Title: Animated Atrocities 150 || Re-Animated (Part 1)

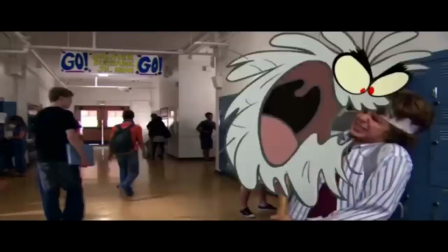That's not a criticism, it seems to be an objective fact.
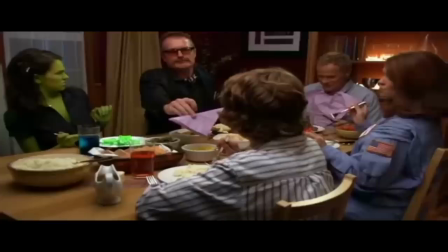And if it worked, it could have been a good transition from Animation Cartoon Network to Sanreal Cartoon Network.
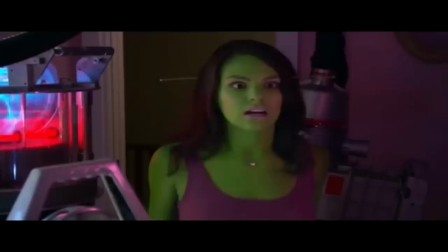Jimmy's father has animated dad syndrome. Jimmy's sister is a space alien, and Jimmy's mother is an astronaut, even though she's the more down-to-earth parent.
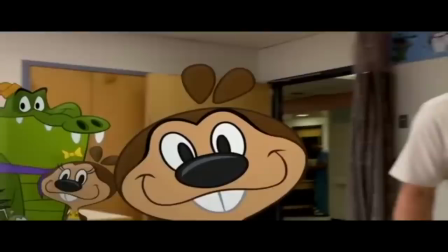Hurdy-her-her.
The story is about a kid getting a brain transplant, and getting the cartoons of this world's Walt Disney stuck in his head,
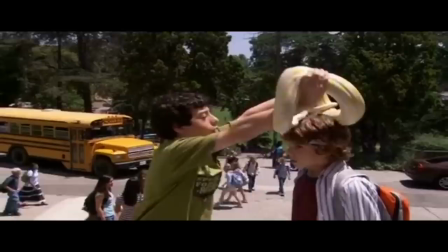while Disney's no-talent son tries to decapitate him and steal his brain. There are many scenes and jokes that are just over-the-top quirky and weird. Several scenes have animals in the background for no real discernible reason. I can definitely see what they're going for. And that leads to the most interesting of all ironies with this movie. No, really, I'm gonna blow your mind with this criticism.
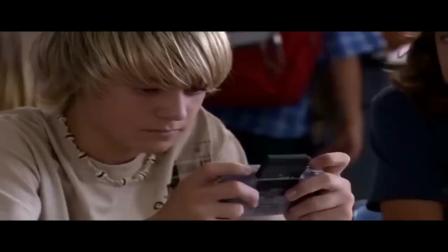Almost all of this movie's problems stem from the fact that it is live action and it is not animated.
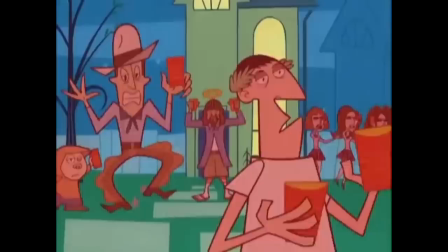And I don't just mean because it's a Cartoon Network movie. I mean, this movie would be a problem no matter where it aired.
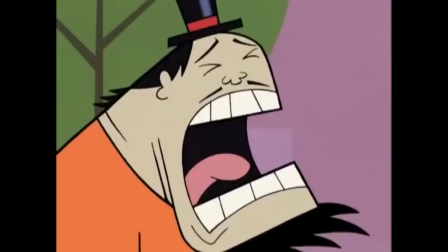Animation and live action are two different mediums, and every medium has its advantages that the others don't.
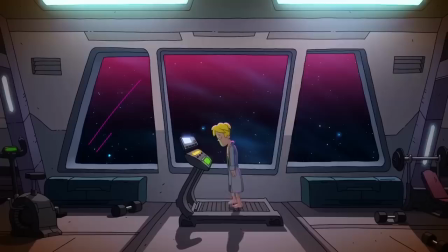Books, for example, can go roughly as long as they'd like, and people generally wouldn't have a problem with that.
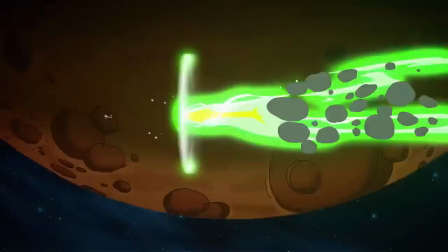Making something animated creates a discernible distance from reality that helps the audience accept more absurd premises, more violent actions, and strange concepts.
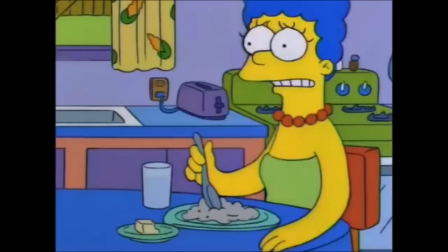For the sake of argument, let's pretend that the dumbass dad wasn't beaten to the ground even in 2006.
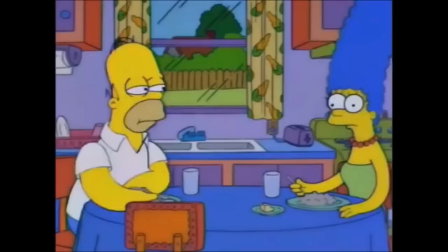In a cartoon, the cruel actions of Homer Simpson or Timmy Turner's father are more likely to be humorous because the cartoon characters are expected to be put through the ringer.
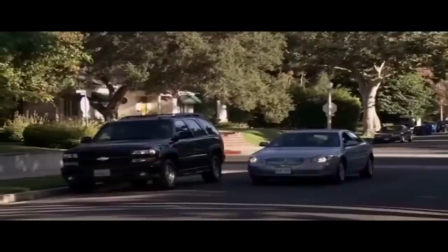Jimmy's father here, well...
Whoop. Dad, can you please concentrate? I really need to get to school early today.
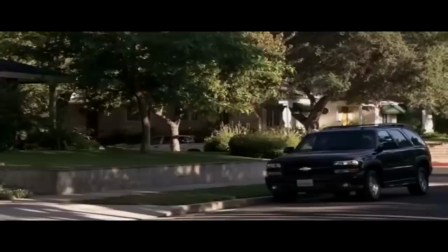No problem, kiddo.
He makes me wonder why Jimmy isn't dead yet. I mean, it would if the editing in this movie wasn't fucking awful.
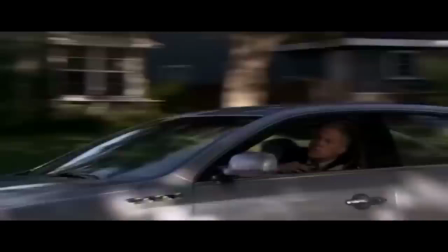Like, it's really, really obvious that they're just putting in car sound effects on top of the scene. The car doesn't stop and start and skid like the sound effects say it should,
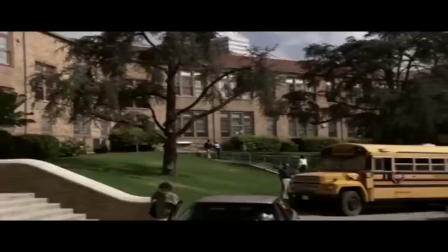and it doesn't match at all. Not helping is the fact that they place a voiceover in when the characters who are talking in said voiceover are on screen and you can clearly see them not talking. This scene barely communicates the idea that the dad is a piss-poor driver. And it goes back to my point.
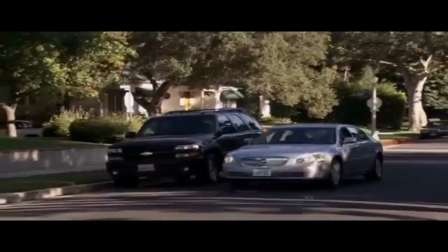If this was animated, you could have the dad drive on the sidewalk through people's backyards, mowing down innocent bystanders.
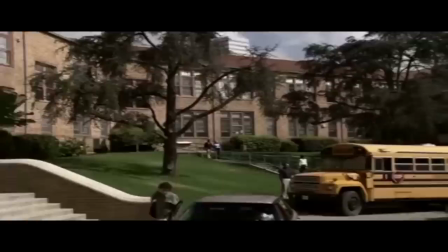And when he says that he wants to run a few errands before school, you could stack stuff up on the car implausibly high,
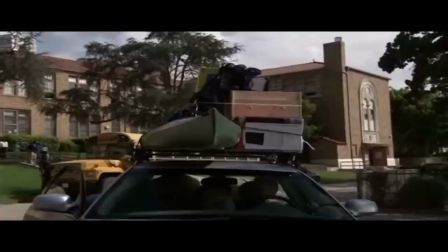because animation is better at exaggeration, usually shown through over-the-top expressions and body language. Something that this movie decidedly does not have the advantage of.
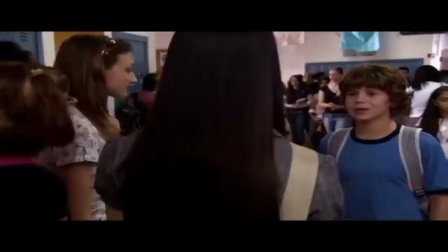I want to get this out of the way right now, because the acting in this movie is really, really bad.
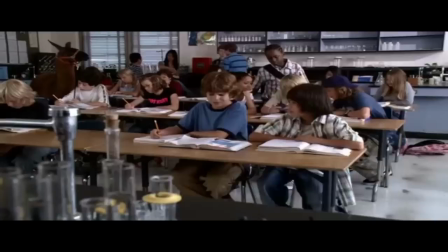And the child acting is even more so.
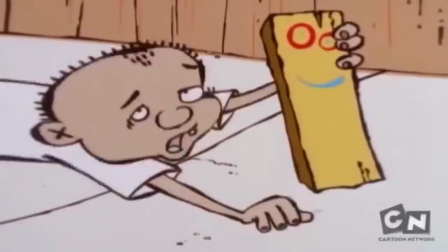The worst of it probably comes from Jimmy himself, who doesn't emote, like, throughout the entire movie.
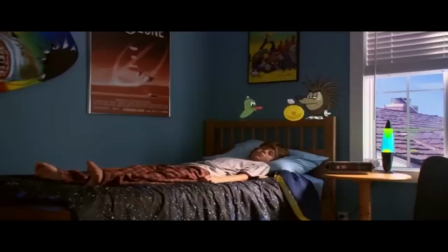You know, playing from Ed, Edd n Eddy, he seems to have more emotions than Jimmy here.
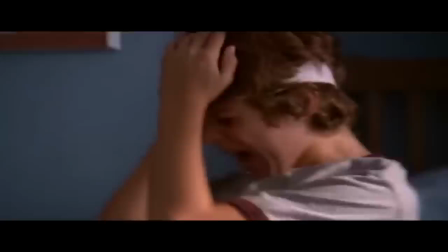And this makes the problems even more painful throughout the entire movie. The film uses a lot of slapstick humor, and being the main character, Jimmy is the target of a lot of it.
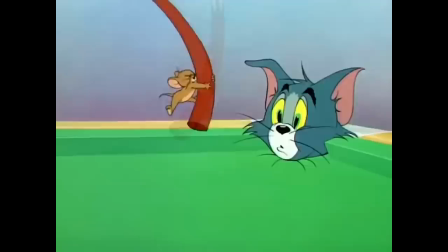In a cartoon, when this happens, the target can give these outstanding over-the-top expressions. It's what the medium is best at.
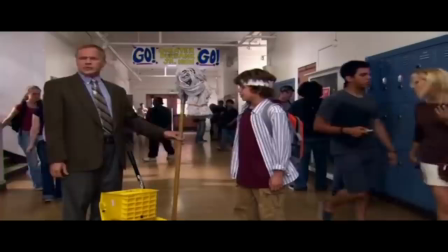However, when the target of slapstick humor barely reacts to it, it just doesn't work in any way, shape, or form.
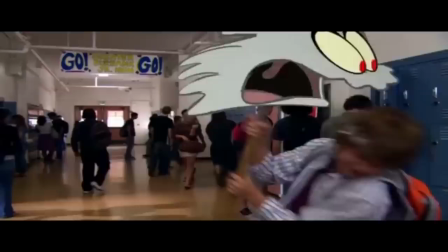And I know that the actor was a child, and it's an extremely tall order to ask a child to do something like that.
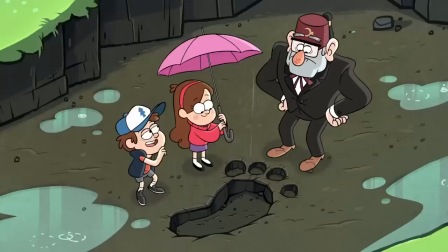It's the reason why animation only rarely uses child actors, and instead uses adults acting as children.
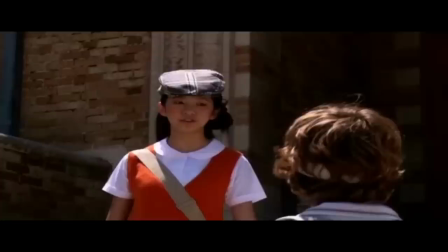But to give him the benefit of the doubt, even assuming that they had the greatest actors in the world, I don't think this movie would have worked, because the script is absolute garbage.
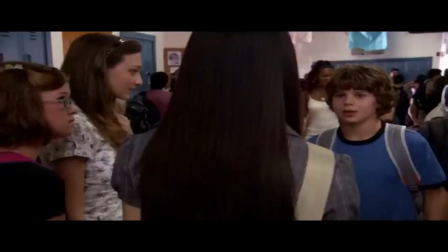Half of Jimmy's lines are basically this.
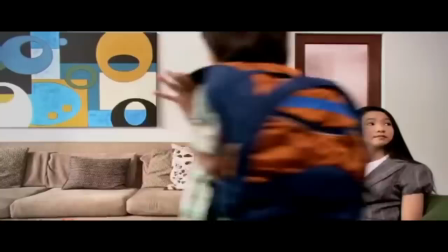I just wanted This movie is the reason why I hate everything that I hate. There is so much love-struck stuttering throughout this entire film.
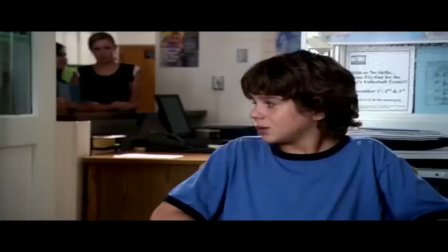Also, there are moments like this.
Pretend I'm Robin and ask me out.
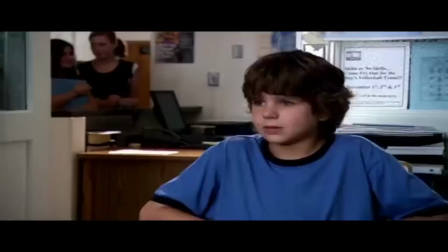I think I'll pass. Come on, son, it's fine.
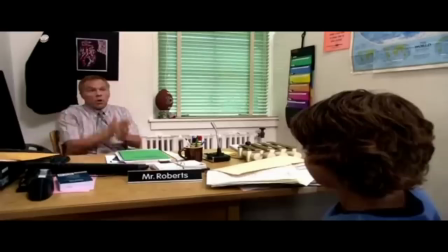Ask me out.
This movie is disturbing. But wait, there's more.
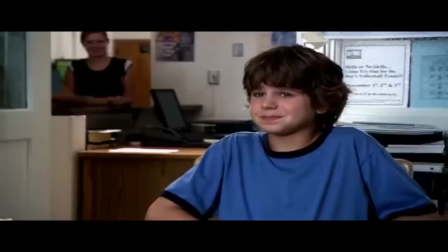Oh, I know.